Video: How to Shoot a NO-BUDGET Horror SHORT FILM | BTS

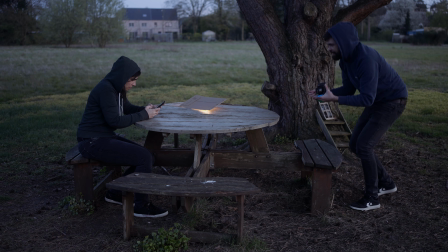[12:21]
So what I did is I put it on the table, covered it with a piece of cardboard, a string attached, and I just pulled it to make the light appear all of a sudden.
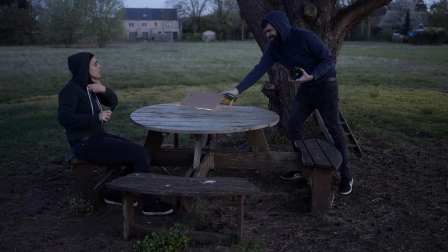It's simple, but it works. And then it's the same again. So first a close and then a wide of the same scene.
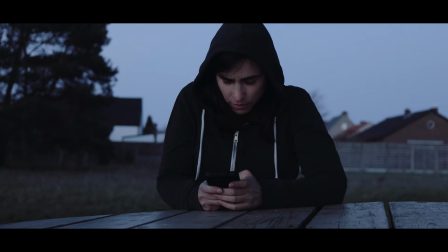[12:49]
Now, in this case, when I cut from the close to the wide, well, for the wide, the little window has to light up. So for the close, I put the light on the table, but then for the wide shot, the light has to be in the little window.
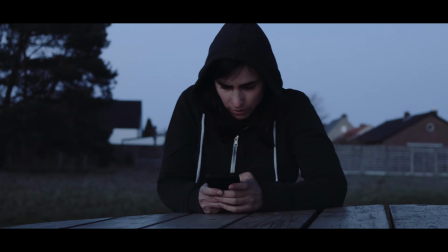[13:05]
But when I cut, you know, it looks like it all of a sudden lit up. And you know, all these different angles and cuts is just to keep it interesting, because it's a very, very short film. There's no talking, and these different cuts, that keeps the flow going, you know what I mean? Of course, don't have too many cuts. I think here and there, I made one cut too many, but I think it looks okay, it flows nicely.
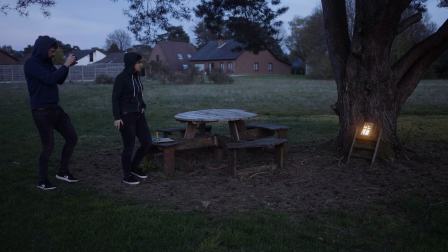[13:31]
Okay, and then she's standing up and looking at the light.
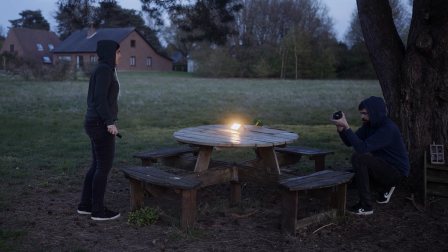[13:34]
One shot from over the shoulder, then another shot of her face, and then she starts walking toward the light.
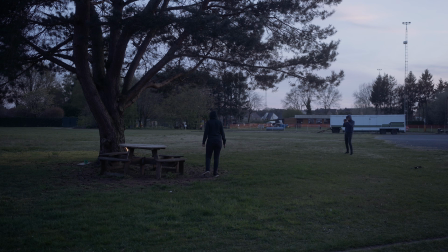[13:41]
That whole thing I shot a few times from different angles. Also a wide shot. And again, it's very important to make sure that everything looks the same when you do the same scene over and over again.
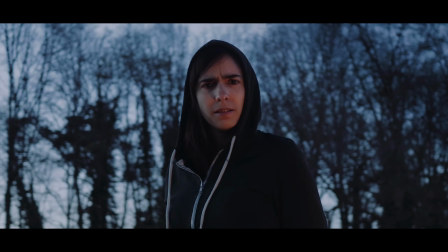[13:54]
So if she reaches out with her right hand, for example, make sure that it is the right hand every time.
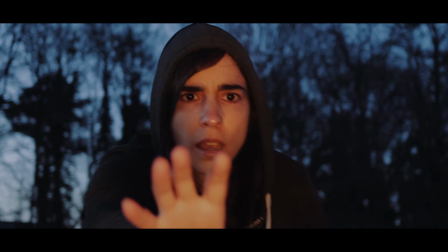[14:00]
Otherwise, you will get in trouble when you start editing. Okay, and then it's time for the grand finale, the moment where she gets sucked into the tree. And it looks like there's a lot going on there, guys, but it's actually super, super simple.
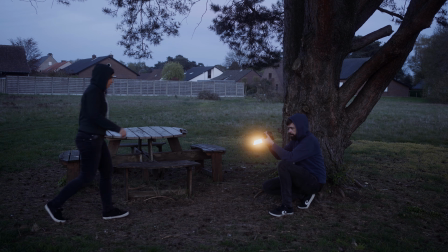[14:15]
So it starts with a close, she reaches out, and then I just move the camera toward her face.
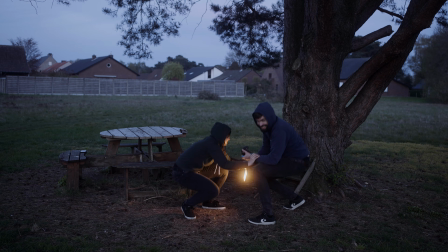[14:22]
She grabs my arms and we struggle a little bit, and we end close to the ground.
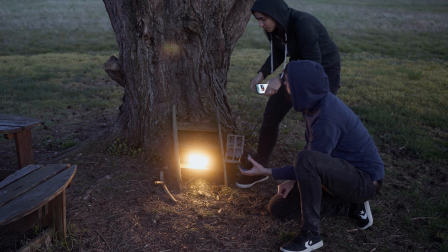[14:30]
And then the second shot is just a close-up of the phone falling on the ground.
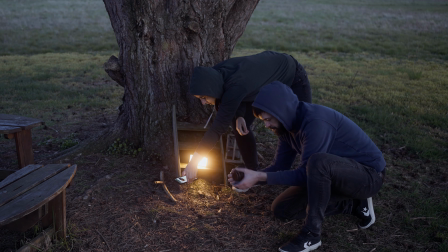[14:35]
So I started with a little bit of that struggle movement. I made it look like the camera falls on the ground too.
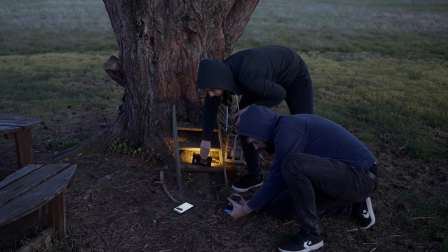[14:42]
And then Joanna dropped the phone and she turned away the orange light.
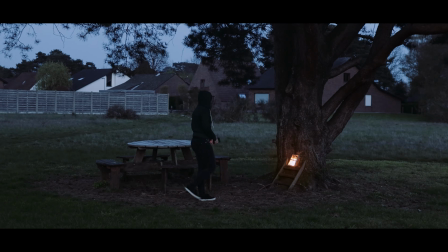[14:47]
And there's absolutely no crazy editing going on, except for a speed ramp when I go close to her face and then we do the little struggle.
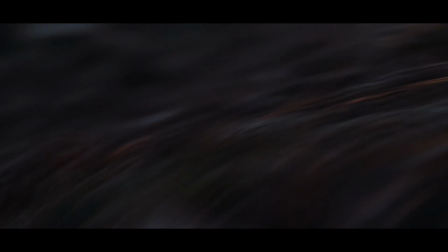[14:55]
And then after that, it's just a hard cut to the shots of the phone falling on the ground. That's it. The movement, the chaos just hides that hard cut. Super simple, but it worked. And then it ends with some wider shots of the phone going to sleep mode. The end. That's it, guys. I mean, I hope that this video answered all of your questions. Probably not, but you know how it works. Comments and I'll answer all of your questions. The editing breakdown is for another video. Thank you so much for watching and see you in the next one.